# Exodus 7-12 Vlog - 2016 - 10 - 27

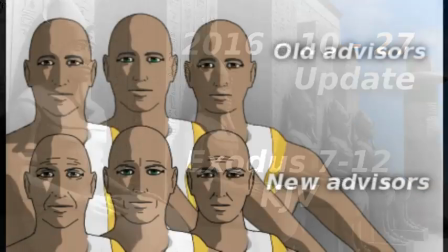Good everyone, and welcome to another vlog. As you can see, we have our advisors.
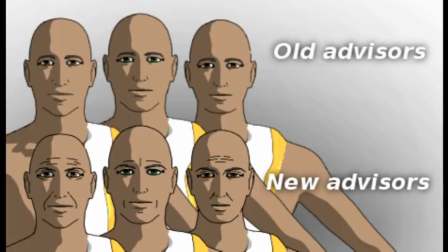In this image, I made sure I had the old advisors, which you can see over here, as well as the new advisors, after giving their faces a little bit more of a distinguishing factor.
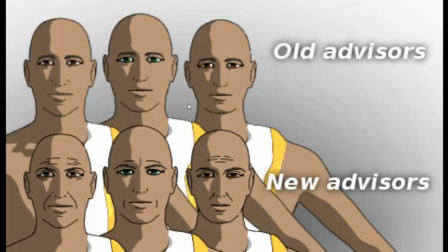As you can see, they still retain their general look, but you can see the chin is stronger on this one. The mouth is more prominent, got a few lines on the forehead over there to just make the gaze a little bit more focused, as well as this one who also looks a little bit older. It's amazing what a few lines can do.
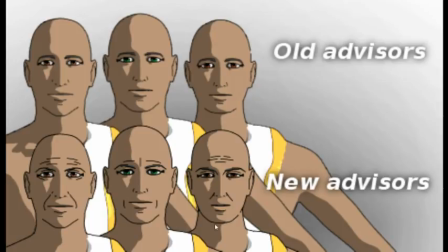I did also adjust the chin on this one, like you can see over here. So it's not major changes, but if you make enough small changes, you will have a different face. I also changed their outfits.
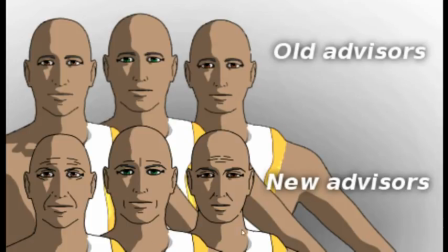As you can see at the top, I did leave it pretty much the same, but it's not the top that's the difference maker in this case. So let me show you what they look like individually. So this is advisor number one.
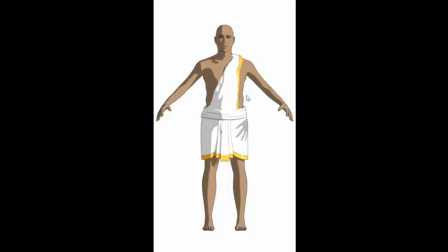Specifically, pay attention to how the shadows fall, and now I'm going to show you the new one. Look at that. There's a slight difference, but there is still a difference. You can also see how the head has changed.
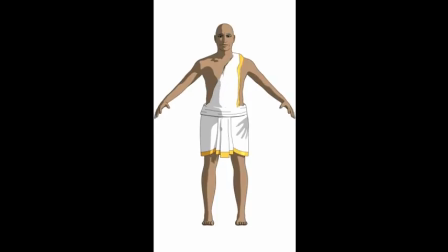This is advisor number two. Again, look at the shadows and the slight change on the head.
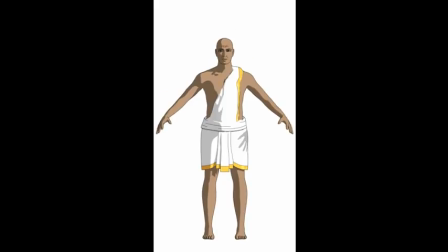And the last advisor is pretty much, I left the outfit the same. I mean, why change all three if you change two and the other is still distinctive? And it's just kind of silly, you know. So I think this one's face also had the biggest change. Yeah, you can see the ears are a little bit more pinned. Mouth seems to be a little smaller, but yeah, you get the point.
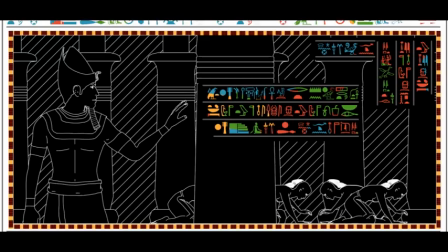It's just a different look. Okay, next we have some new hieroglyphics. We've got the Plague of Darkness. I don't ever recall seeing like this level of black in hieroglyphics.
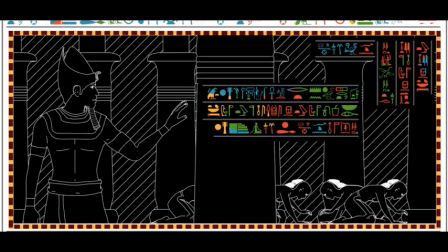However, it's still possible. They may have depicted it another way by simply just leaving it white with the lines indented. I don't know, wasn't there. Plus, a lot of it is destroyed, so yeah, you only have so much reference to go on.
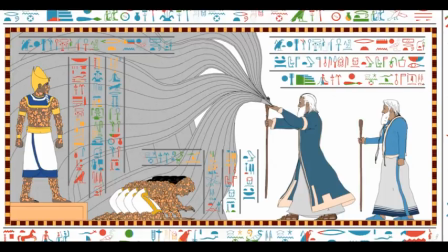And this is where God told Moses to take some ash from the furnace and sprinkle it heavenward, and it will become a dust that will cause boils to break out on man and beast.
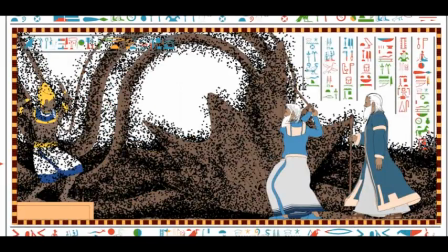Okay, next one we have is the sand being turned into lice. So I didn't like go and model little lice because you wouldn't be able to see it in hieroglyphic detail.
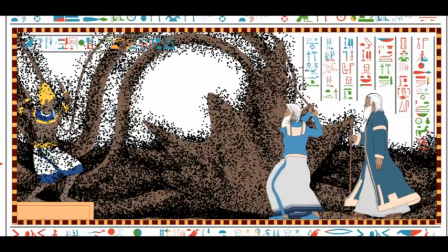Think of hieroglyphics sometimes as being a little bit low resolution because it is indented in wet mortar, rendering, whatever you want to refer to it as. So you're going to have to think a little bit on the side of using like Legos.
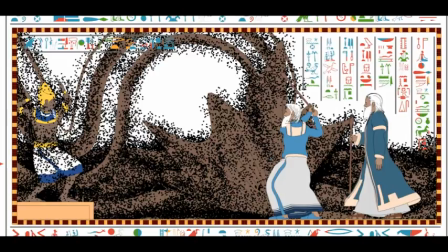You're going to have to think in a little bit more lower resolution. So in this case, we have Aaron striking the dust, the sand, and it turning into lice, which will also attack man and beast.
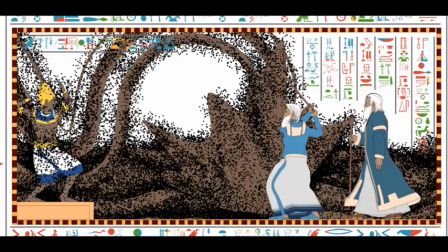I have to say, using particles on a surface that's supposed to be flat in the end, and to still have a sense of depth the way you want it to, is quite challenging. I'm going to show you what Aaron's rod looks like in the next one after I've shown you what it looks like.
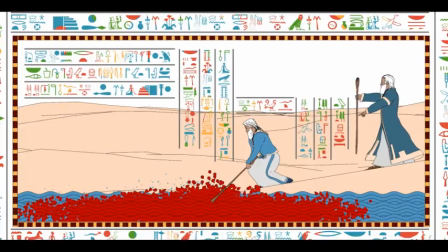Boom. Water into blood. Now, this one had quite a bit of compositing that needed to be done.